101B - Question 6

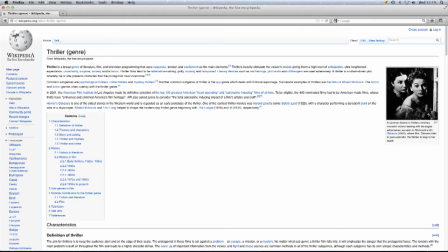We had to research the thriller genre and historical aspects. We found that Wikipedia helped us find out the history of thriller. We then had to look at the conventions of an opening title sequence, which involved mise-en-scène, sound, editing,
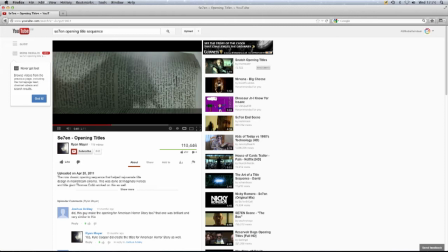cinematography, the narrative and characters. We used YouTube to look at different types of opening title sequence for inspiration for our research. We looked at how they rate most thriller films, and we saw what needed to be in the film for it to be rated. For example,
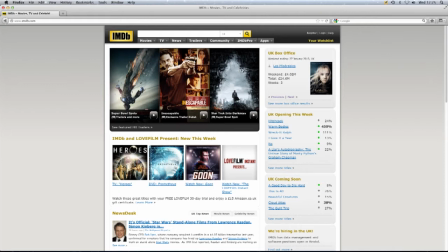most thriller films are commonly rated a 15 due to there is usually violence, swearing, and almost always involves crime.
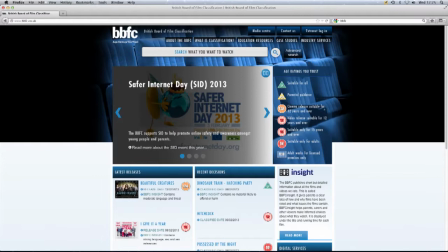We found out the ratings of films via IMDb and BBFC film classification.
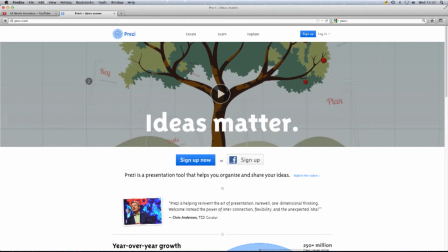We then had to present in Prezi or PowerPoint. The research we did for this helped us understand a lot to do with thriller.
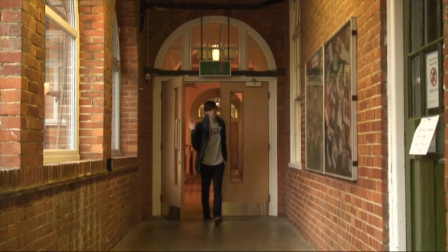We also did a preliminary task to get the hang of using the basic steps of using a camera and the rules of filming.
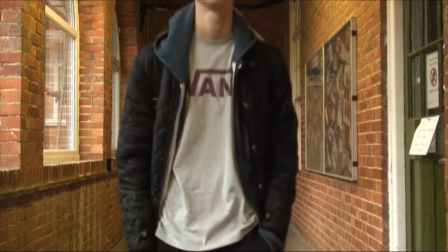It also gave us a look of how to edit a short clip.
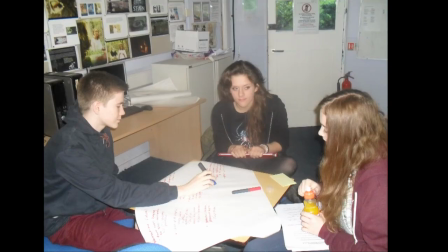We then got put into groups to start planning and researching to make our own opening title sequence. When we started putting ideas together of what we wanted in our opening title sequence, we then had to pitch the class and our teachers to share our ideas.
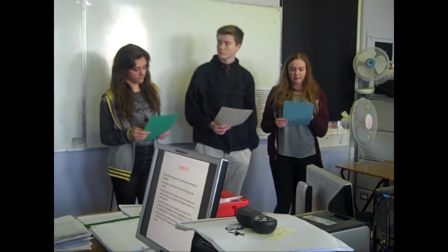They then gave us feedback on what sounded good about our ideas and what needed to be changed.
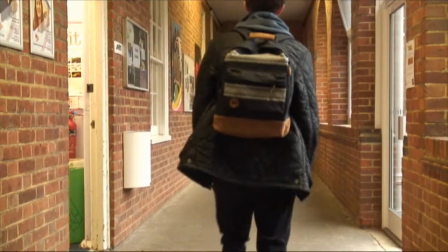This was recorded on a Flip Video Ultra camera. We used the same camera for our preliminary exercise as we did in our final piece, a Sony HC7,
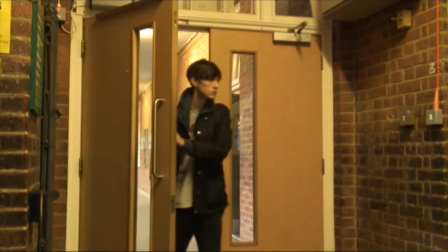which we first used to experiment with and practice keeping continuity between shots.
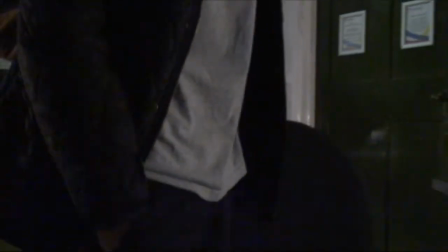Our prelim short helped us to get used to filming using different shots, such as panning and close-ups, which are typical of thrillers. We filmed inside the college, learning how to change the exposure, white balance and focus, so that when we went out into Brighton to film our final piece, we would know how to do it.
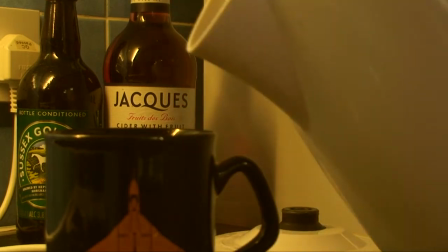We recorded our ambient sound when out filming, creating a wild track so that we would have some diegetic background sound,
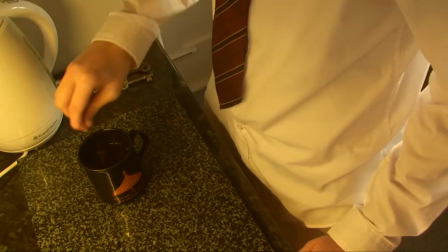which we could overlay with the footage if the sound for that was unusable.
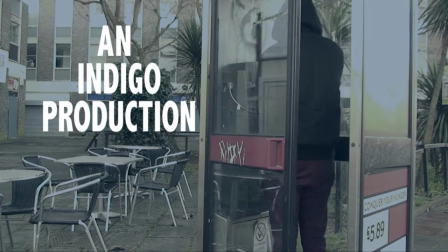Our non-diegetic sound, such as the Foley sound of the telephone ringing, was found on the internet in sound banks.
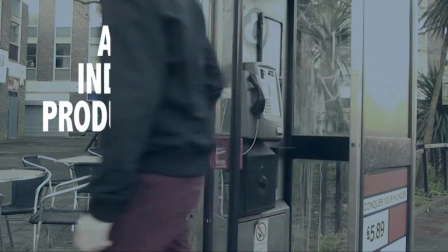The soundtrack was found in Computech, and we edited it to make it slower pace so that it would fit in with our own footage.
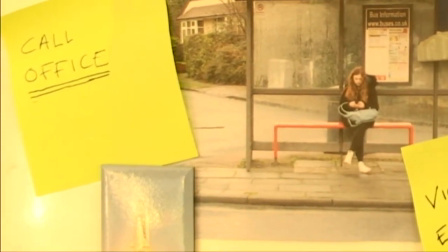We also recorded our own radio report using a Manat's Professional PMD 660,
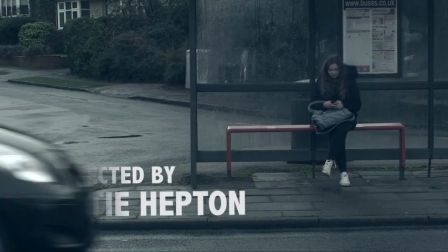which we were then able to overlay onto the film.
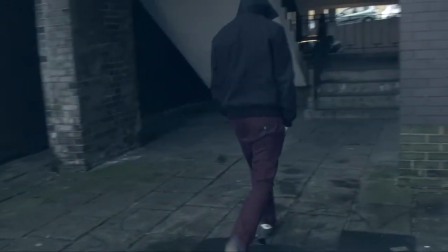We chose a simple, clean font for our film title so that we would use effects on it without making it look too messy.
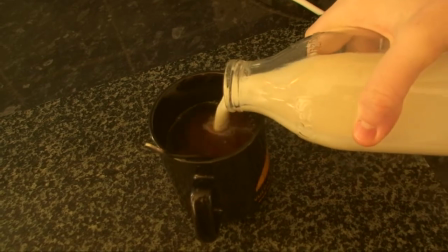The static and flickering is representative of a CCTV camera, linking the title to crime in the narrative and the thriller genre.
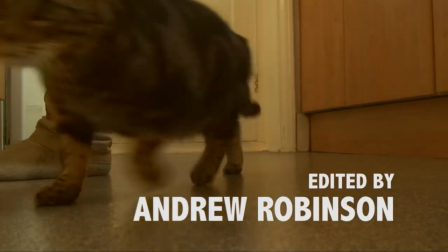In post-production on Adobe Premiere, we used fast-paced editing to make the opening title sequence gradually increase in tempo as
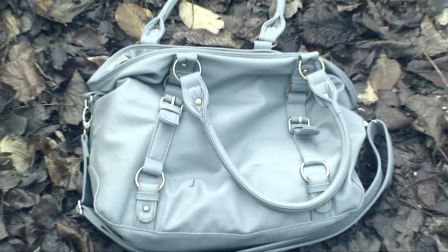we wanted to build up tension until the bag is taken and the main title appears.
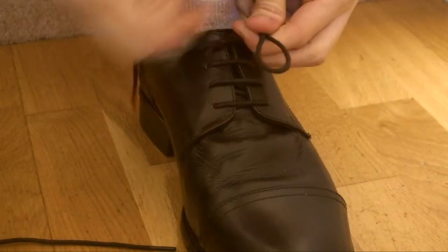We decided to desaturate the colour and colour grade a blue tone over shots of the antagonist to make it seem cold and dark.
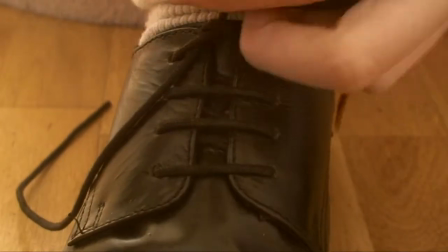We also decided to complement this by increasing the brightness slightly and colour grading a warm yellow over the shots of the protagonist to make the contrast between the shots more prominent.
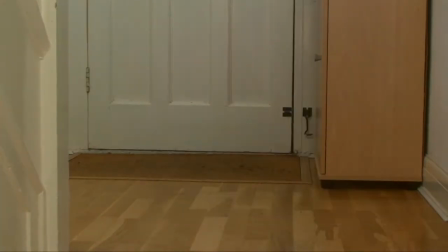Our titles appear in negative space in our shots to complement the footage and not distract from what is happening in the frame.
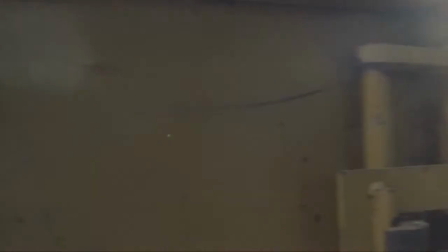We added a Gaussian blur as they fade in and out,
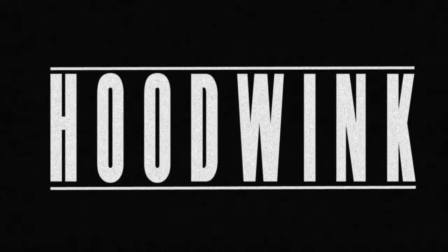which represents the element of mystery and staying hidden, two themes which are very important in our film as a whole. We chose a plain white colour so it's easy to read against the footage and it's simple, just like the protagonist's boring day-to-day life.
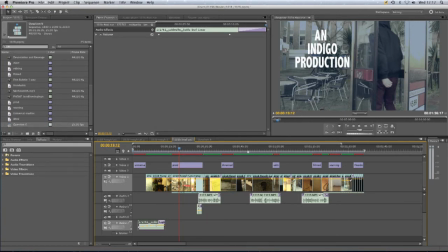For certain titles we added a linear white which made the text disappear as the car drove past or the antagonist walked past. Our main title is very different to our others, so it's more striking and memorable.
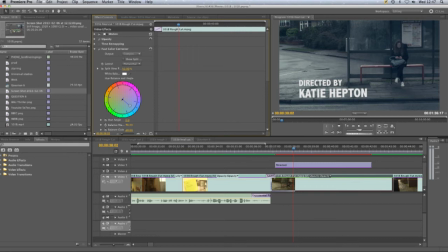We used a very urban style font to match the urban setting within the film and made the title increase in size so the viewer feels slightly uncomfortable and on edge. I added noise and offset to make the text flicker as the music does.
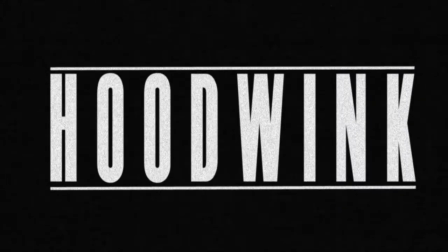Our soundtrack starts off slow and gradually increases in pace to match the increase in pace of the film. We did this by having another piece of music overlaying the original halfway through. This builds up tension well and has a cold feel to it.